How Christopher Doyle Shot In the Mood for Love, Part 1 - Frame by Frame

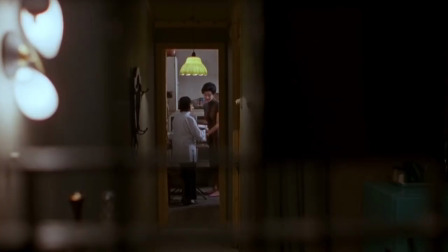Hey everyone, today I'll be breaking down the cinematography of Wong Kar-Wai's masterpiece In the Mood for Love, shot by Christopher Doyle.
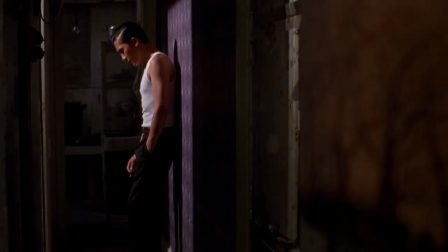This is Frame by Frame.
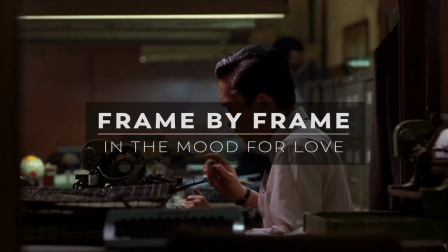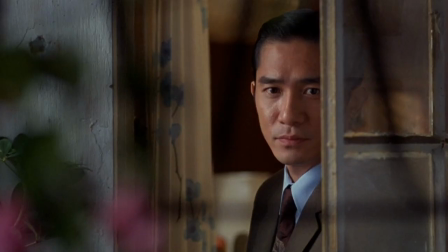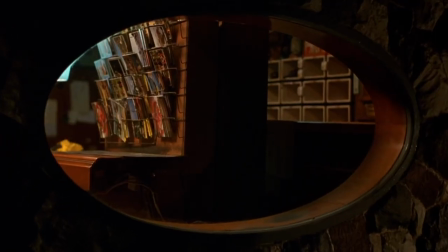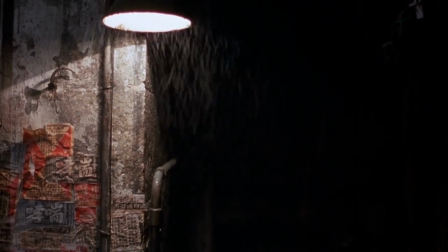In the Mood for Love by Wong Kar-Wai is a tragic romance story.
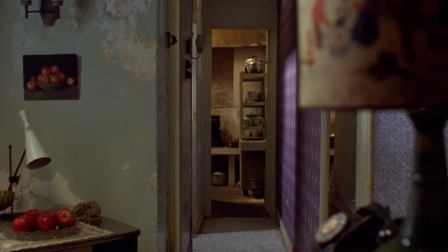It's about two lovers living in the same apartment complex.
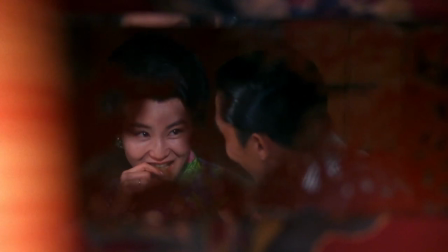Both of their significant others are cheating on each other, and the two of them are left to wander the city and come to terms with this.
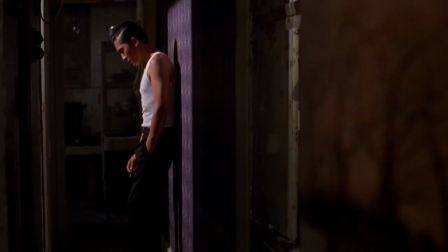Hence, they fall in love themselves, but it will never happen. The specs for the film are simple.
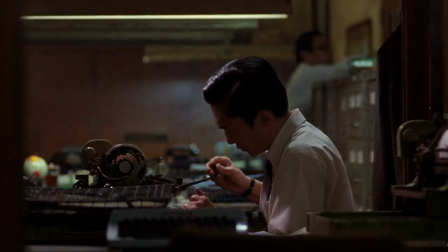It was shot by Christopher Doyle, mostly handheld and on tripod.
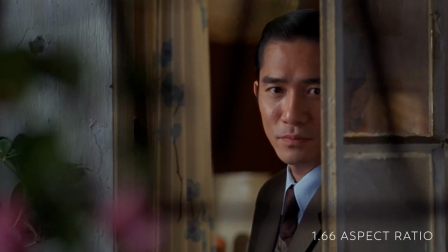It was shot in a 1.66 Asperger ratio with a ReFlex
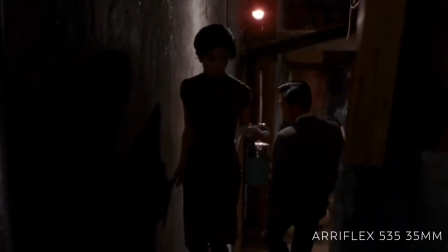35BL4 and an ReFlex 535 with Zeiss lenses.
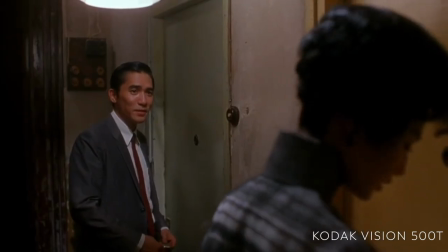The film format was Kodak Vision 500T. There was a large focus on tungsten lighting throughout the film, as you will see.
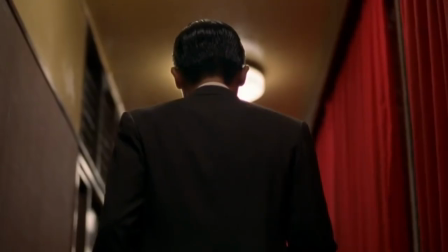And there's a heavy influx of magenta and cyan in the color. It's widely considered as one of the greatest shot films of all time.
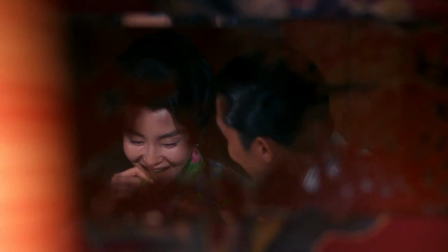Most cinematographers will rank it high on their list. So it couldn't be a perfect film to start the series with.
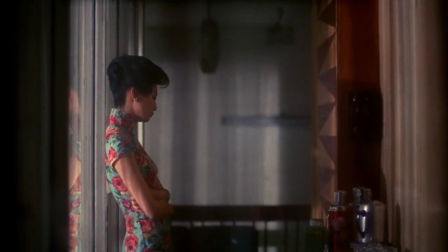Let's take a look at our first shot. In essence, we'll be going frame by frame on each image. whether it's blocking lighting production design
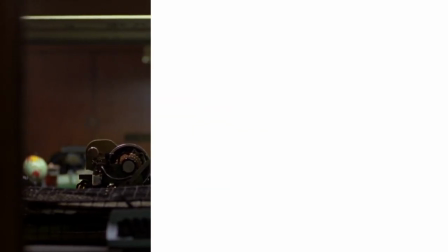whichever all right let's get into it this first shot is great to
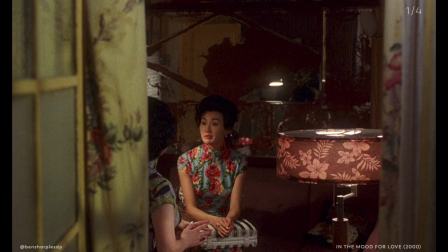start with because it's a typical won car way people through a doorway shot so to start off the framing is a simple three-thirds framing where on the left third you have the window and curtain taking up the left third in the middle third
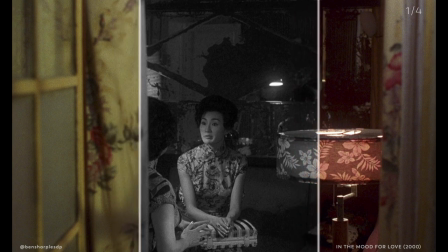you have the two actors and on the right third you have the key light or dressing. So as you can see the practical light here the lamp is supposed
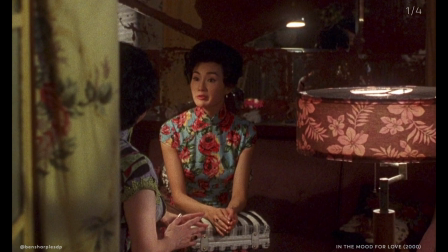to be lighting their faces it's probably not actually lighting their face on the left of them left camera left behind the window and the curtain there is probably the key light it looks like it's a tungsten light that's coming underneath
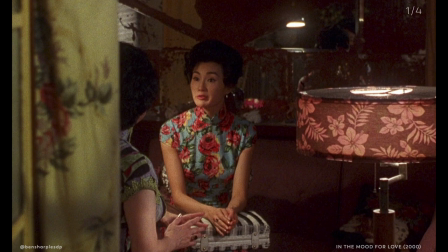so it's under lighting our main actress behind the curtain in the window so it's just coming in and just hitting the edge of her chin ever so slightly and then on the right we have the key light which is practical to the key light not really a key light this is probably just
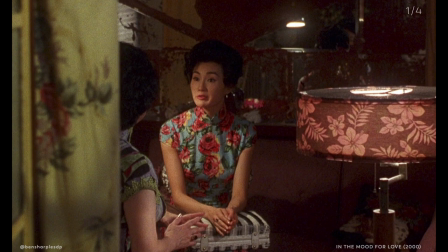adding a little bit of fill light on the right side of their face but we as the audience would assume that that is the light lighting the scene in summary we have
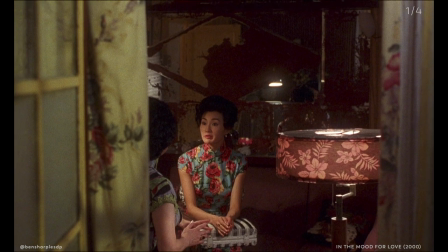a three-thirds blocking really nice we also have a blocking of the actors in the middle third the lighting is a practical light that is faking the actual key light but actually providing fill it's this is right off the bat this is this is great work in
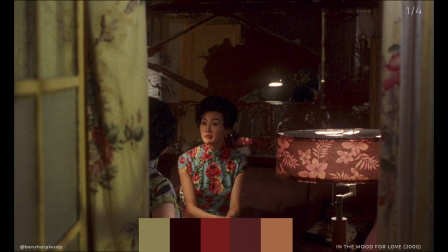terms of color you'll see that the red on her dress kind of accents well with the red of the background the red of the lamp throughout the film Doyle uses this monochromatic style where he takes He takes one color and he stretches it across all of its luminance within one frame.
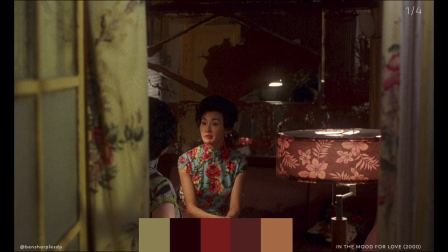And some of this, even I, I can't even explain why it's working so well. The light green from the window with the curtain kind of just gives a good contrast with the dresses, the lamp, the background. Everything just goes.